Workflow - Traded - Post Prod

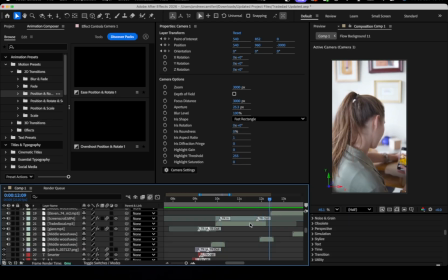486s
Moving on to the next clip, again, the same thing. Simply just added the clip and added the voiceover right here.
Not extras, snap a photo and list.
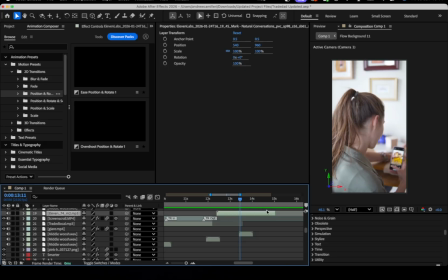498s
And then basically just like to show like she's using the app, even though it's the same thing on her phone, but whatever, it's fine.
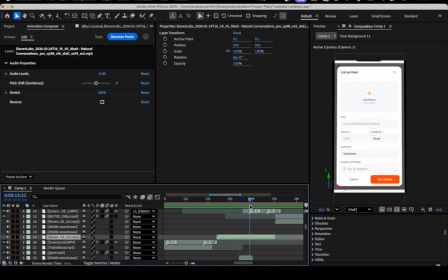509s
It transitions to the phone screen, which again I recorded off of my phone. Basically the simulated post listing screen showing all the options, again with the voiceover.
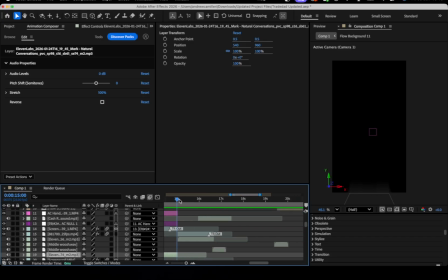523s Snap a photo and list it in seconds.
And then transition again into the next clip, which is the money clip which I showed earlier.
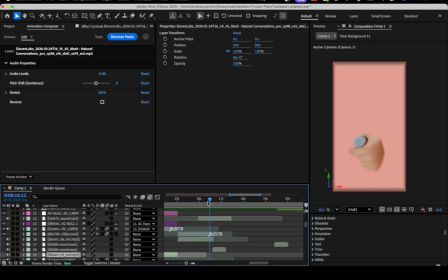531s And watch the savings stack up.
With sound effects again.
Stack up. Safe.
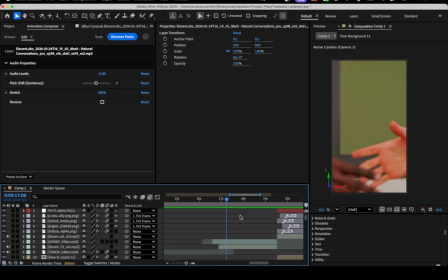536s
Transition again into the handshake.
Meetups, easy trades, happy wallet.
Which then this clip here I will later show, which I went on DaVinci to give it some color grade here for this clip.
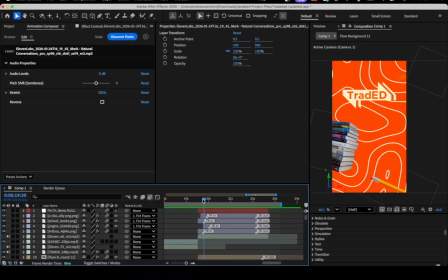553s Wallets.
And then the last clip right here is again the same background that there was in the beginning. I added these school items and I added the wiggle effect of the effects here, and I just typed in wiggle, dragged and dropped it, wiggle position to be exact, and dragged it and put it on all of the school items,
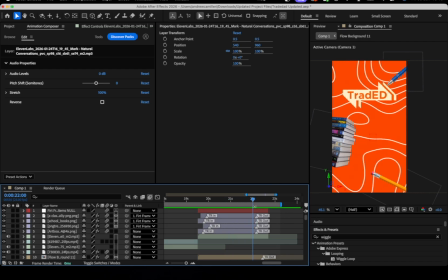572s
give it more of a lively effect, and also on the logo but not as much. And then transition out for all of them out to the black screen.
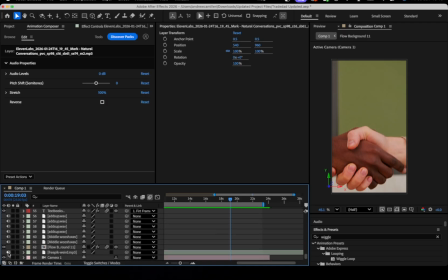582s
Then just added the music.
Basically this is the entire thing from start to finish. Textbooks, uniforms, tech, the
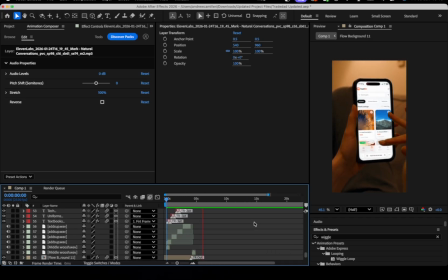595s cost of school adds up. Stop burning your allowance on brand new gear. Whether you're a student or a parent, there is a smarter way.
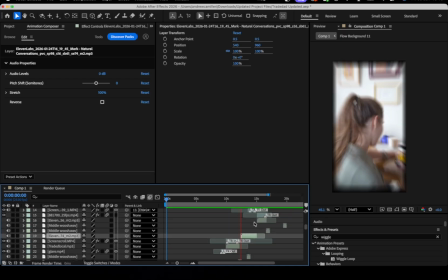602s Traded lets you browse local listings instantly. Got extras? Snap a photo and list it in seconds.
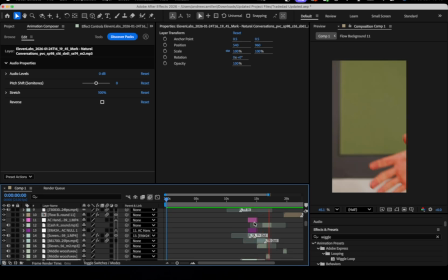607s And watch the savings stack up. Safe meetups, easy trades, happy wallets. Traded, the marketplace for education. Download today. Textbooks.
Basically, that's it.
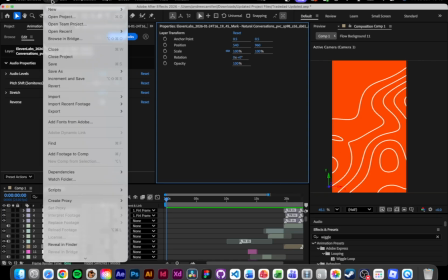621s
Lastly, when it was done, I went over here, export render queue.
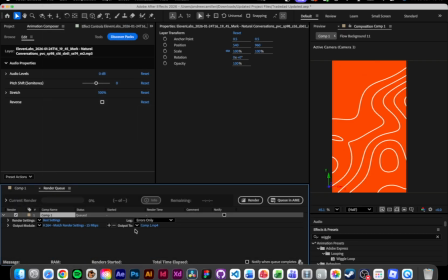628s
Delete these. Here, basically, I selected the location where I want to save it.
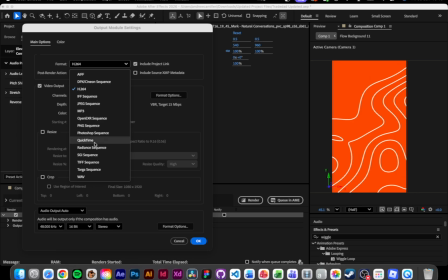634s
And for the settings, I had done QuickTime up to ProRes 444.
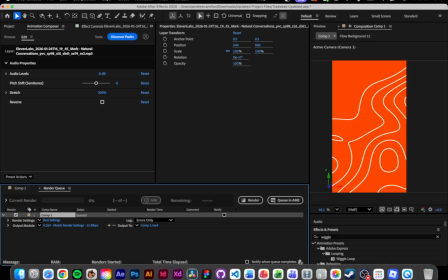640s
Once I did that, I went on to DaVinci, which I'll show in a couple of seconds here.
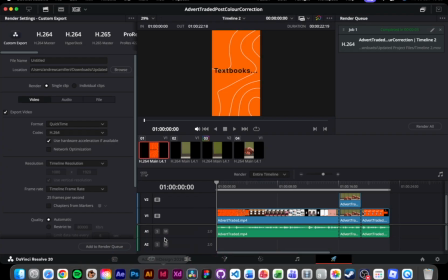649s
DaVinci, I had created a new project and timeline,
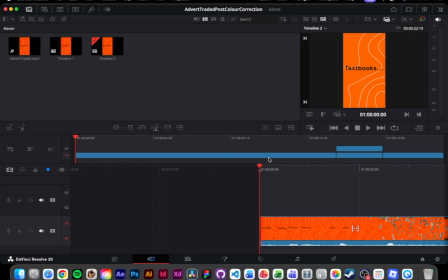655s
made sure that the resolution is correct, basically dragged and dropped.
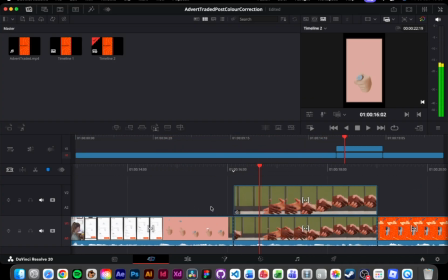659s
Then what I did is Save. hold on, let me mute this.
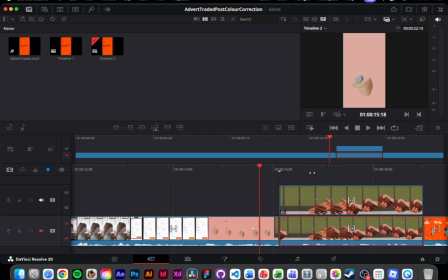667s
What I did was I cut this section out since I had pre-rendered and made the entire video off of
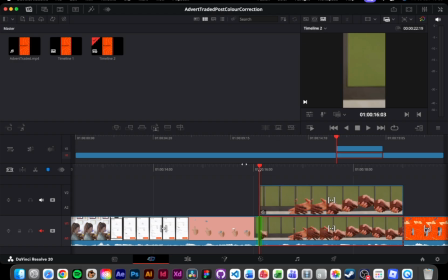675s
one timeline in After Effects, so they weren't individual clips as you saw, so I had to come in here manually, cut out perfectly to the clip, to the frame. I cut it out, copied and paste the top one, which is the one that I'm using,
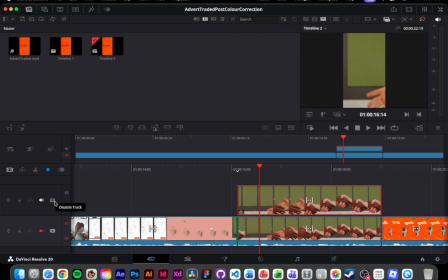692s
which if I disable it, you should be able to see the difference here.
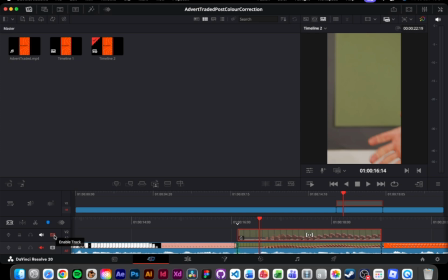699s
This is the original and this is the edited. You see the more saturation. Let me zoom in further. Right. You can see this is the original and this is the color graded version. Give it more of an orange hue since the theme of the app is orange.
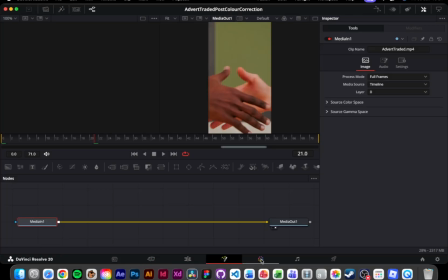721s
Going into the settings here, if you want to see the exact values I've used, these are the values I used.
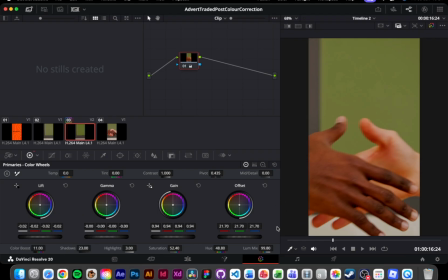729s
Right.